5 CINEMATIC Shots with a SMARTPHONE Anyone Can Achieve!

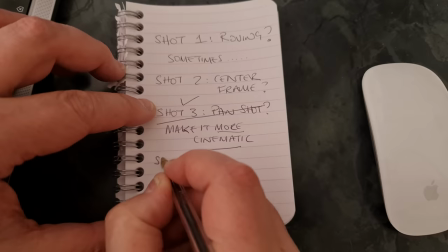the point of this shot so
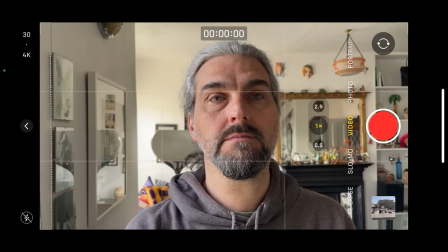what i'm talking about here is the focal point of the shot when we're creating a focal point within a frame we want to try to somehow isolate this
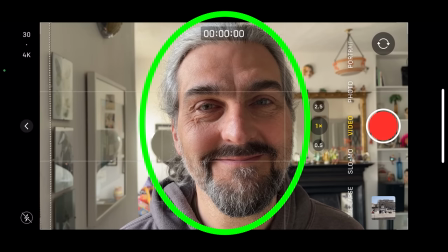object or person we want to draw our viewers attention to this point so we're talking about a person as a subject we can use all kinds of strategies to achieve this and here's a few you can try one use
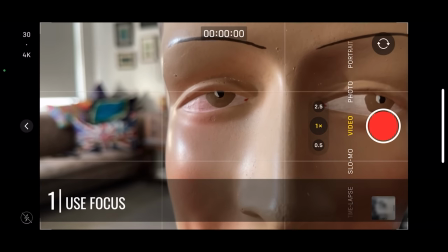focus itself if the background is out of focus while the subject is in focus this
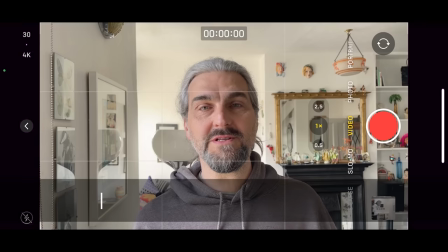separates the subject from the background more to use lighting if
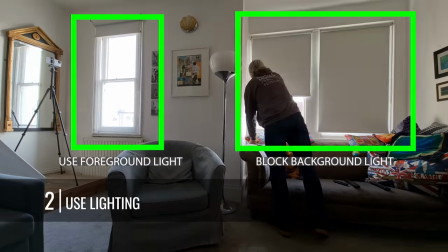the subject is more brightly lit than the background again this creates a
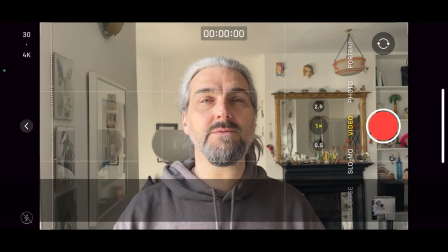separation we can make the subject stand out more and three we can use things like leading lines.
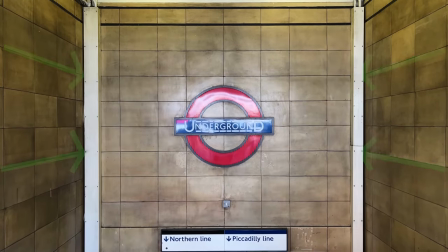A leading line or lines in a frame are lines which lead our eyes to the subject.
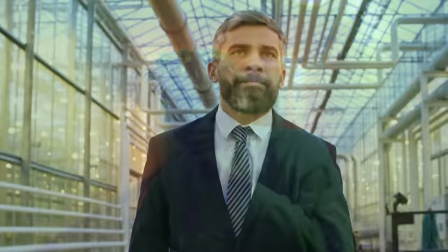We can use any kind of line, the line of a building, a railing, a tunnel, lighting and so on.
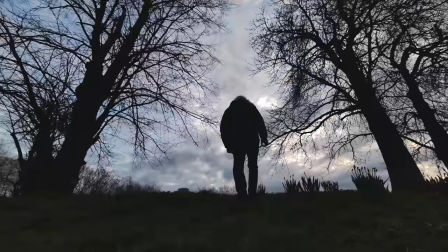Number four, use a frame within a frame. For example in this shot I'm using the trees on either side of the frame to draw the
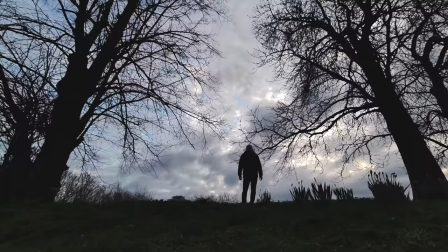viewer's eyes towards the subject walking up the hill namely myself
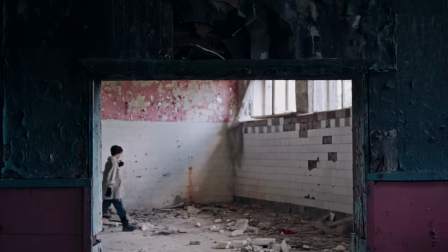you could use a door or window or an arch or maybe a hole in
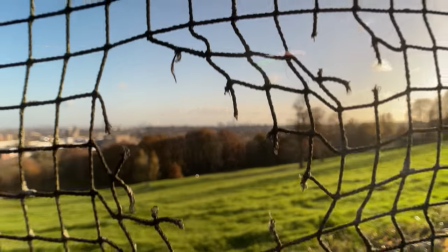the fence just get creative now focal point or no focal point I think we're definitely going to keep focal point on our cinematic shot list now
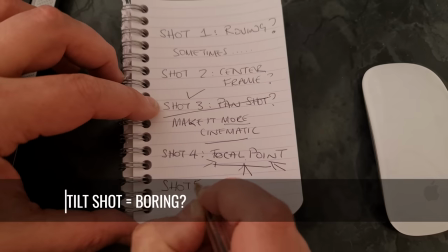do you use tilt shots a lot I
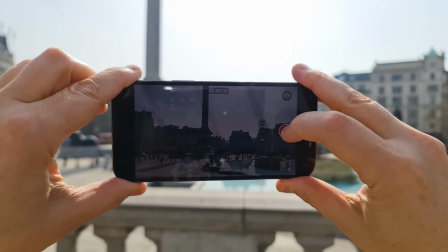think it's one of those shots that maybe we don't use as much as we could.
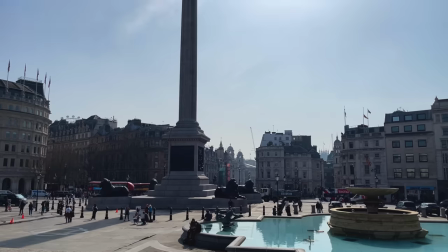The pan shot is kind of one of the most instinctive shots but the tilt shot maybe not so much. But is it cinematic? Well cinematographers often use this shot to show two points of interest.
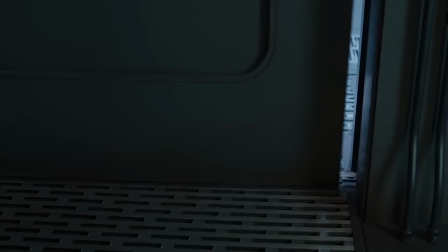For example in this shot from the Avengers we see the door open and then we see the character's boots and then the camera tilts up to show the character's face so you might think this is a pretty simple shot nothing that we should really get excited about but when you break it down
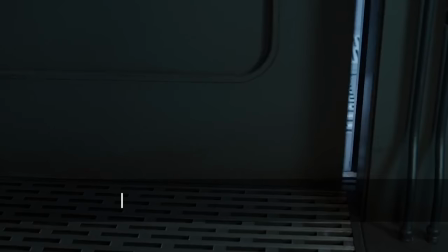you can see that it's actually doing a number of different things here first of all it's a reveal shot with the door opening but not everything is
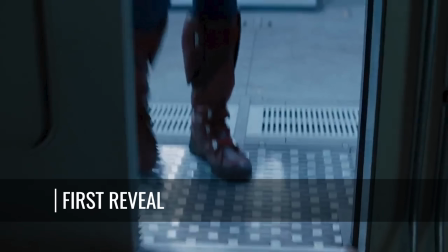revealed because in fact there's two reveals when the door opens we only see the boots so this shot is kind of teasing us and then the
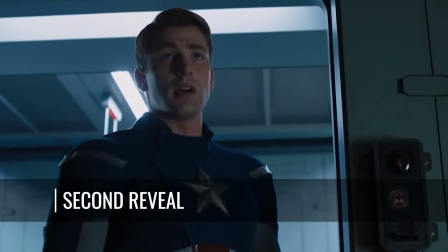camera tilts up to reveal who these boots belong to so there's actually two reveals in this very simple tilt shot so we might ask ourselves why didn't they just use a wider angle and show the whole door in one shot it would have been much easier and the reason that they didn't do that is because that shot would have been much less intriguing for the audience
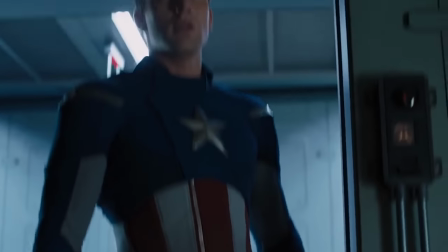by using a tilt shot to create a double reveal they keep the audience guessing but why do we need to keep the audience guessing well because that's how stories work storytelling is about giving the audience information step by step and how you reveal that information is basically the craft of storytelling now if we want to make a tilt shot a little bit more cinematic we can combine
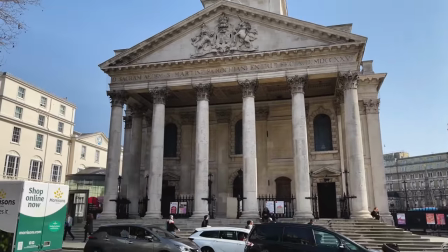it with another movement just like we did with the pan we can push forward and tilt up at the same time for example so if you're using a gimbal or pocket camera say then what i usually do is use the mode that allows you to tilt the camera so that'll be follow mode if we're using a join so now we can tilt but if you prefer to use the control stick you can do that too it's up to you i just find that using the follow mode and then you just turn the gimbal slowly so if push forward and then tilt up that's what i find works best for me yeah